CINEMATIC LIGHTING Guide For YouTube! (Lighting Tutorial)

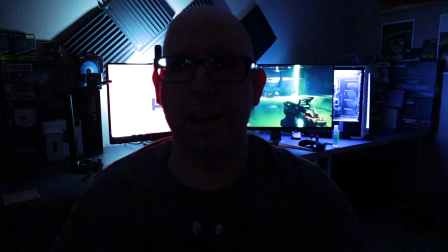So you can see now we're completely in the dark. And yeah, what else to say about the darkness?
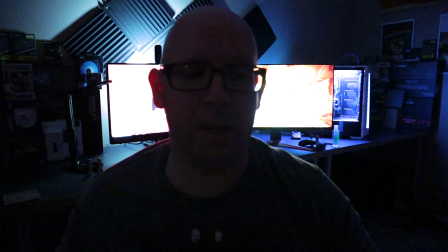It's my old friend.
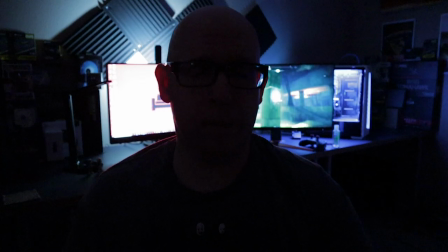But anyway, so we've turned the lights off and now we're completely in the dark almost except for the monitor lights behind us here.
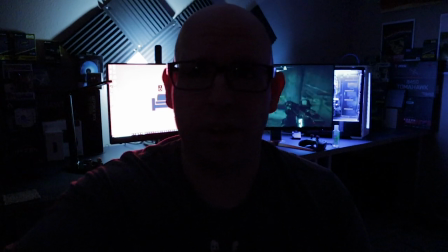And so what I want to do first is I want to go ahead and bring my ISO down all the way to 160 here. So now as you can see, we have the monitor back here. It's now not overexposed so we can actually see what's going on back there. So now let me go ahead and turn on the main light, which is the key light here. All right. Oh wow. Look, it already looks so much better, doesn't it?
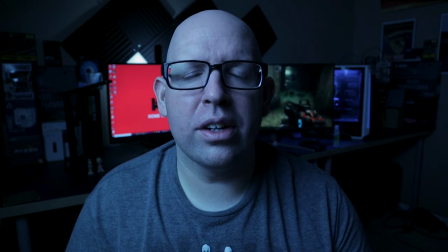Yeah, like I'm looking at myself in the monitor. No, it doesn't look great. We need a white balance. So let me go ahead and do that real quick.
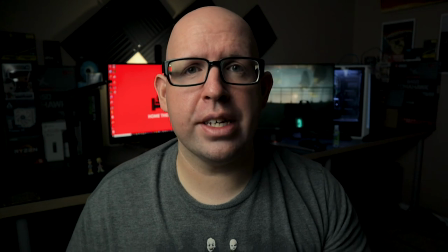All right. So we just white balance and already you should start seeing that the image is a lot more pleasing.
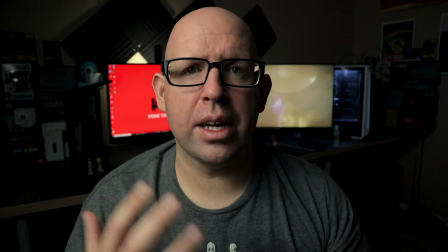We have a nice soft light on me. It's casting this nice shadow.
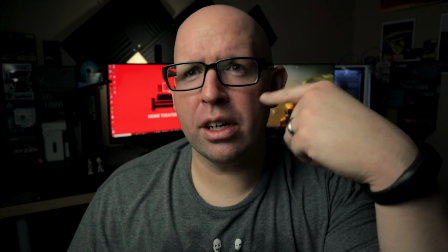I got a little a little bit of a Rembrandt lighting going on, which is this triangle type thing.
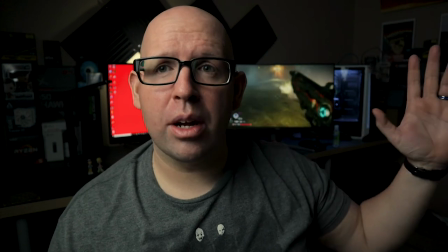And now I'm going to turn on my edge light, which is going to help me separate me from the background.
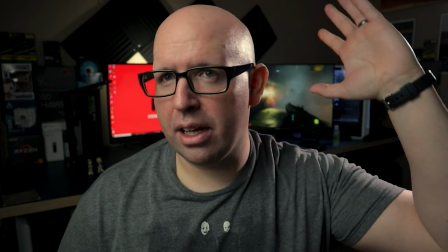So there we go. Got the nice edge light here. We're lighting my the side of my head here now if you have a hair This would
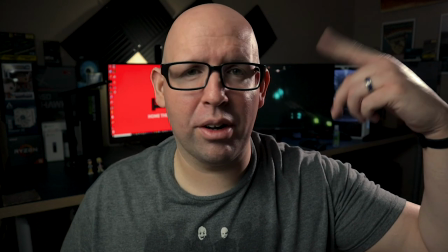actually look better But I got this nice little hot spot here because of my baldness.
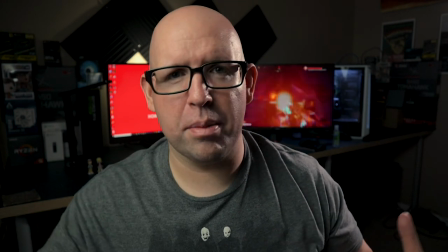It's great, isn't it? Now this is a really simple setup. It's just two lights. It's a key light which is the main light and the edge light And this is something that you could do just starting out.
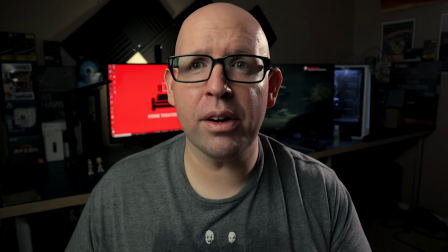This doesn't look bad at all And actually it's very pleasing it kind of separates you from the background
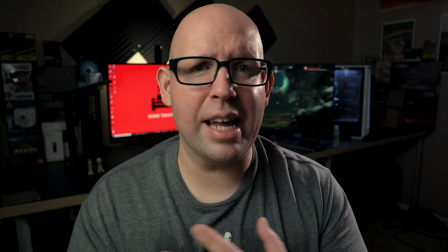and gives you a nice kind of depth to your image but we can do better.
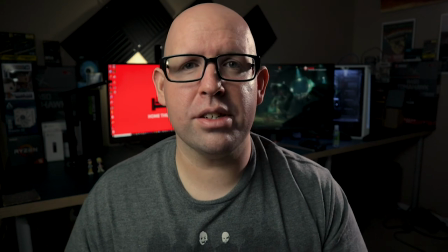So let me start turning on some more lights and we'll see what we can do.
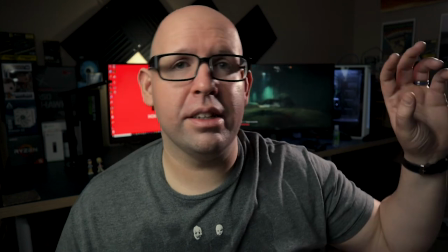So I'm gonna go ahead and turn on the ambient light which is this light facing it in the upper corner over here and we're gonna see how that looks.
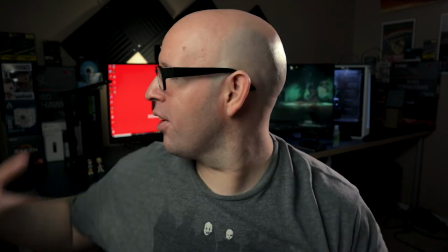Should give us a little bit more light in our scene in our area so we can maybe see some more stuff in the background.
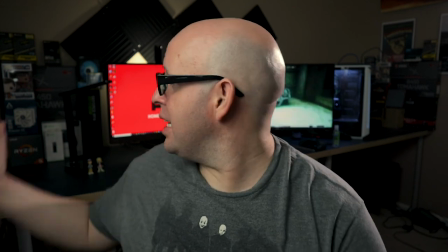Okay that lights on and so as you can see it's kind of lit the background up a little bit.
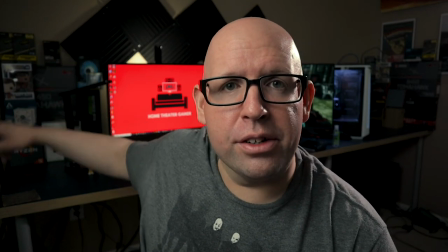We got a little more detail you could see all these boxes and pop figures and stuff over there as well as over here off to this side.
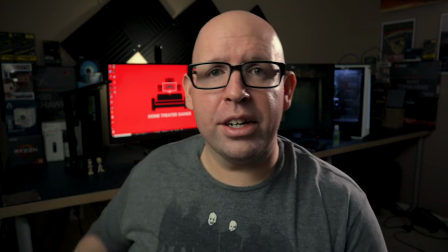Now, we can do a little bit more. We're going to light the background here in a second. But again, this is a very simple setup.
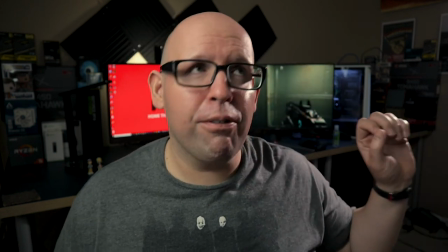You got three lights going. One's just kind of facing up into the ceiling, pointing into nothing.
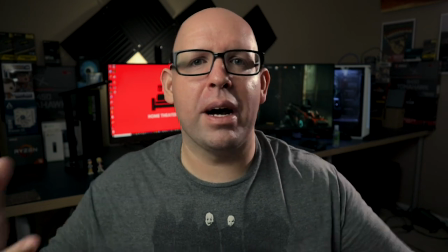And it's just reflecting off the ceiling, just bouncing that light everywhere, making it look nice.
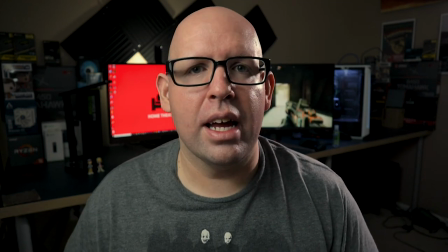So now we're going to turn on some of the lights in the background, and we're going to start seeing a little more depth.
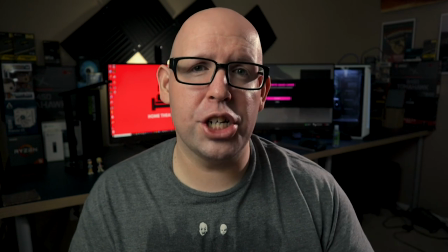But at the same time, these lights are all the same color. So keep Keep that in mind. We're going to adjust those in a bit to give us a little more depth and make it look a bit more cinematic.
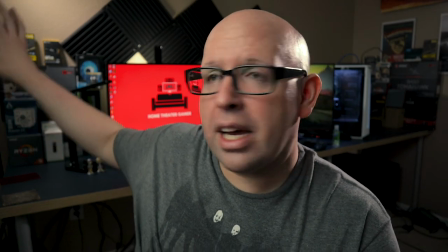So I have this light over here, just kind of facing down onto these boxes.
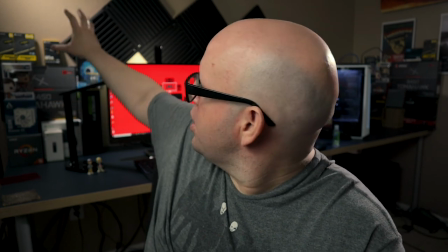And you can see, I mean, because of our ISO and because of how low we are, it's just lighting these boxes, you know, a little bit kind of giving us a little splash on the wall there,
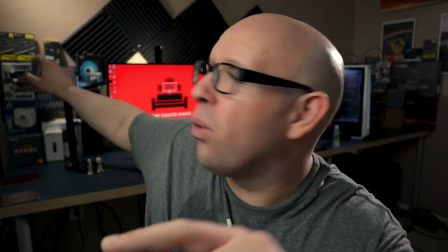creating that depth. It's also kind of directional. You'll see in the upper corner where you see right here, it kind of gets bright.
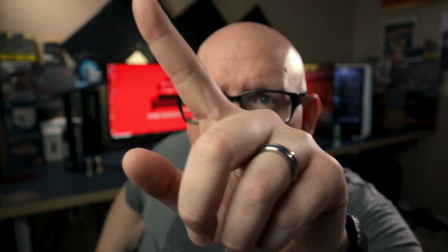It's bright right here and then it kind of falls off down here.
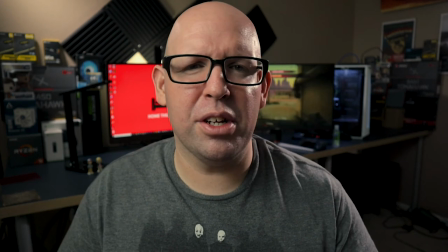I think it's just kind of a nice depth to the wall back there just kind of you know giving it a little kick without making it overdone or anything like that.
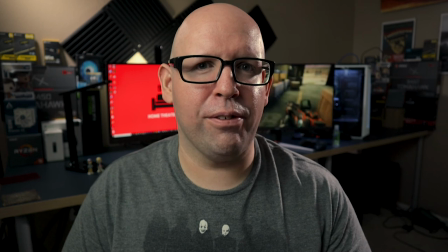So we're gonna go ahead and turn on the one behind the computer over here and that's gonna be our final light. And then we're gonna start adjusting some of the colors of these lights.
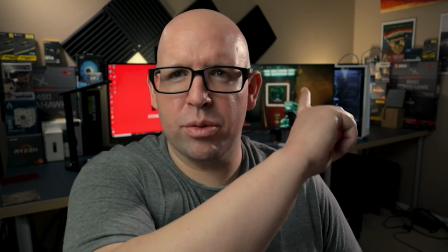So all of my lights are on and they're relatively the same color temperature except this one back here is a little more warmer.
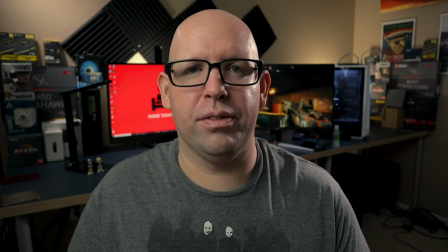It's about 5,000 degrees Kelvin and so what does that actually mean? So basically the higher Kelvin, so say 5,600 Kelvin, which is what most of these lights are, is kind of cool. But as you move up, so say you get to 9,000, 9,300 Kelvin. That's very, very cool. Now as you move down, so 3,000, 2,700 Kelvin, that's very, very warm. So we can actually use that to our advantage. And I'm going to do something a little different. I don't normally like my videos like this.
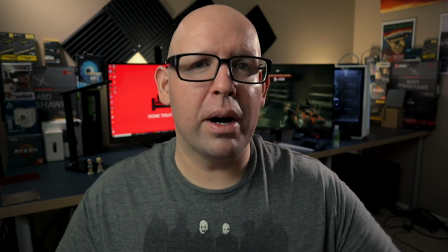I used to I like a little more color in my videos now But you'll see I'm gonna change this edge light to around
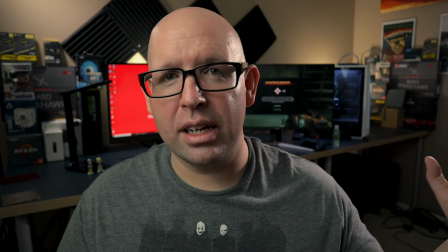2700 3000 Kelvin and you're gonna be able to see immediately It's gonna change kind of the light that's hitting my face So I put that filter on the light and
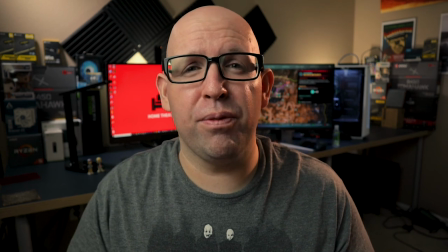I should mention that the camera is white balanced to 5600 degrees Kelvin That's kind of right
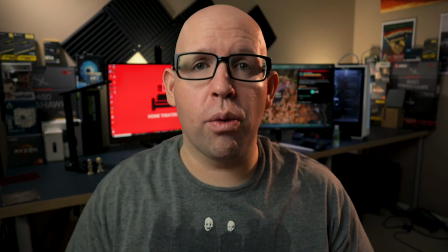in the middle and all of the other lights are around that color temperature So by putting this 3000 Kelvin ish filter on the light
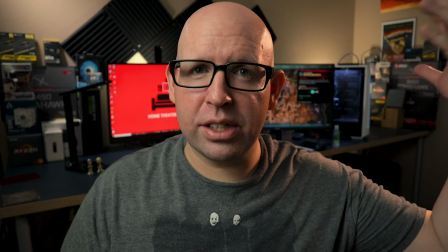we're getting that nice warm side light there and it's already kind of
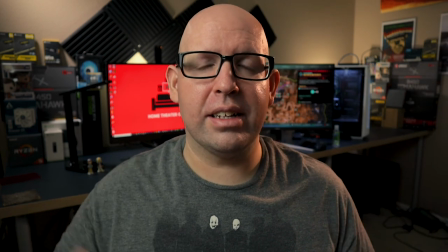giving us a nice little contrast and that's what we really want to do.
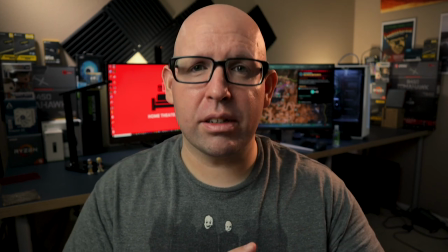We want to create contrast within the image to give us more contrast kind of gives us that more cinematic look by creating that color contrast. So what I'm going to do now is I'm going to return this light to where it was and then we're going to work on separating ourselves from the background. just
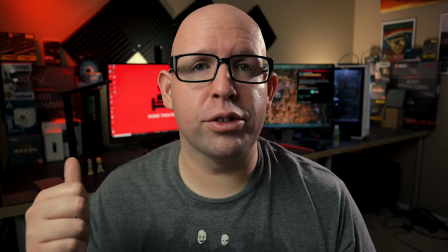by changing the background lights first so I added a red filter to the light over here behind me to my right and already
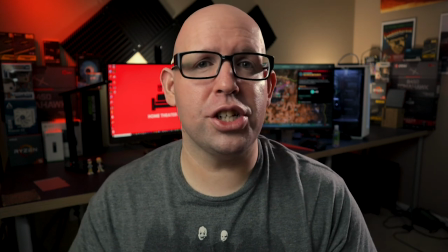we're seeing a nice separation between me and the background by just adjusting one light and so I'm gonna do now is I'm gonna actually
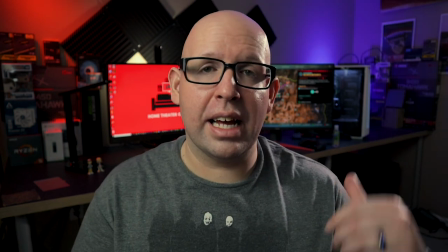change this light behind the computer to a blue alright so by changing that light to the blue we now have this nice color contrast so we have red and
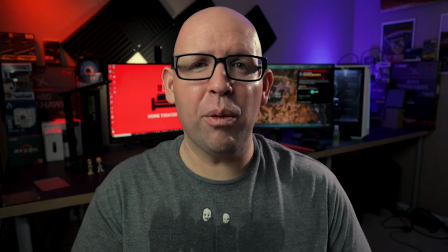blue just behind us really separating us from the background and now what I like to do is I'm going to change my edge light over here kind
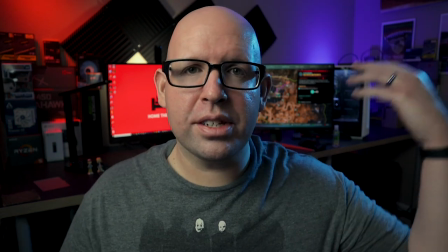of slightly behind me to also a blue color as you can see now with this side blue it actually gives our brain the impression that this
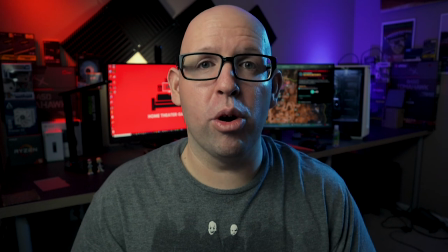light behind the computer is actually lighting the side of my face it's what they call motivated lighting it's not technically motivated
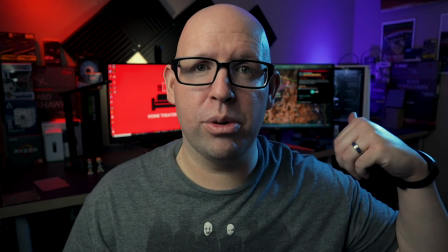lighting because we can't actually see the light behind the computer that would be like if we had a lamp on or something like that.
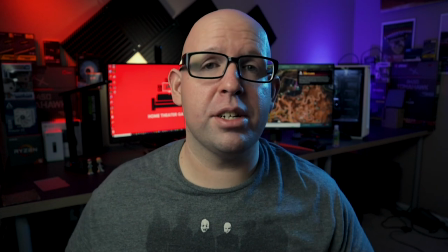So now we have some nice separation between me and the background.
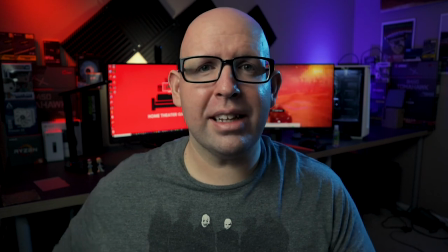And one of the last little things that I like to do is I like to turn on some practical lights or some lights in the scene.
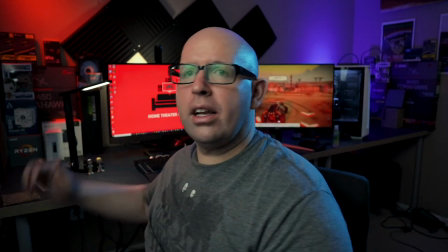So like I have this desk lamp back here. I'm going to go ahead and turn it on. And that just gives a nice little touch to the lighting.
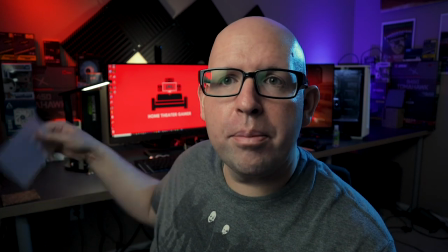It it accentuates whatever I got going on back here like this filter that's just hanging out right here.
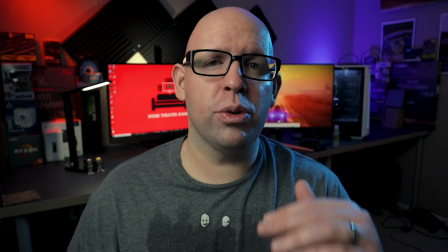We don't need that the frame and so now I'm gonna flip over to the iPhone and show you what that looks like with this lighting.
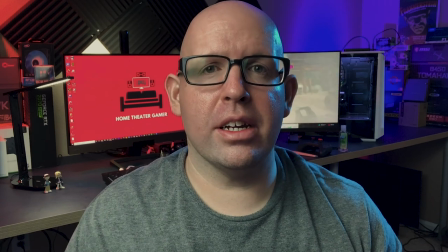So this is the iPhone XR using the Filmic Pro app at 1080p at 24 frames per second using an external mic and as you can
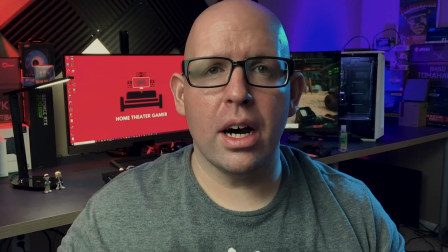see the image is pretty good it is a cell phone it's a little bit more noisy it lacks that depth of field in the background.
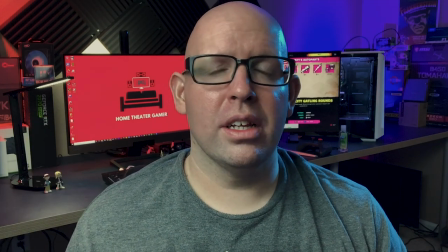Now just for reference here is what it looked like before.
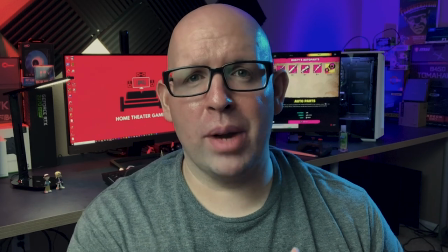That's a pretty big difference if I say so myself so back to regular camera and that's my lighting setup that's how I light every one of my YouTube
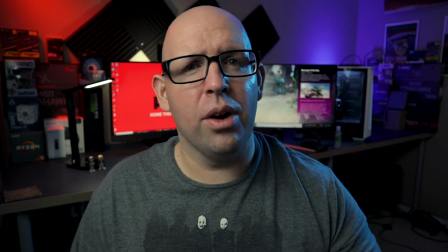videos now personally I like a little more contrast in my image so I normally might turn this light off this one facing up into the ceiling over here but again it's all personal preference the great thing about lighting is once you understand some core principles and concepts you can just break the rules like there's no set in stone rule that says you have to light something a certain way if you like the way something looks and it's very dark and moody, then go for that. It's all personal preference. Personally, for me, I like a nice contrasty image and that's what I typically go for. So all personal preference. Have fun with it. That's what it's all about. And that's going to wrap up this video. I hope you enjoyed it. And I hope you learned some things about lighting that you maybe didn't know or maybe you just needed a refresher on. If you did enjoy it, feel free to leave a comment in the comment section below. Hit that like button and also consider subscribing. I do post new content every single week thanks for watching and i'll see you in the next one where i try to get my two dollars two dollars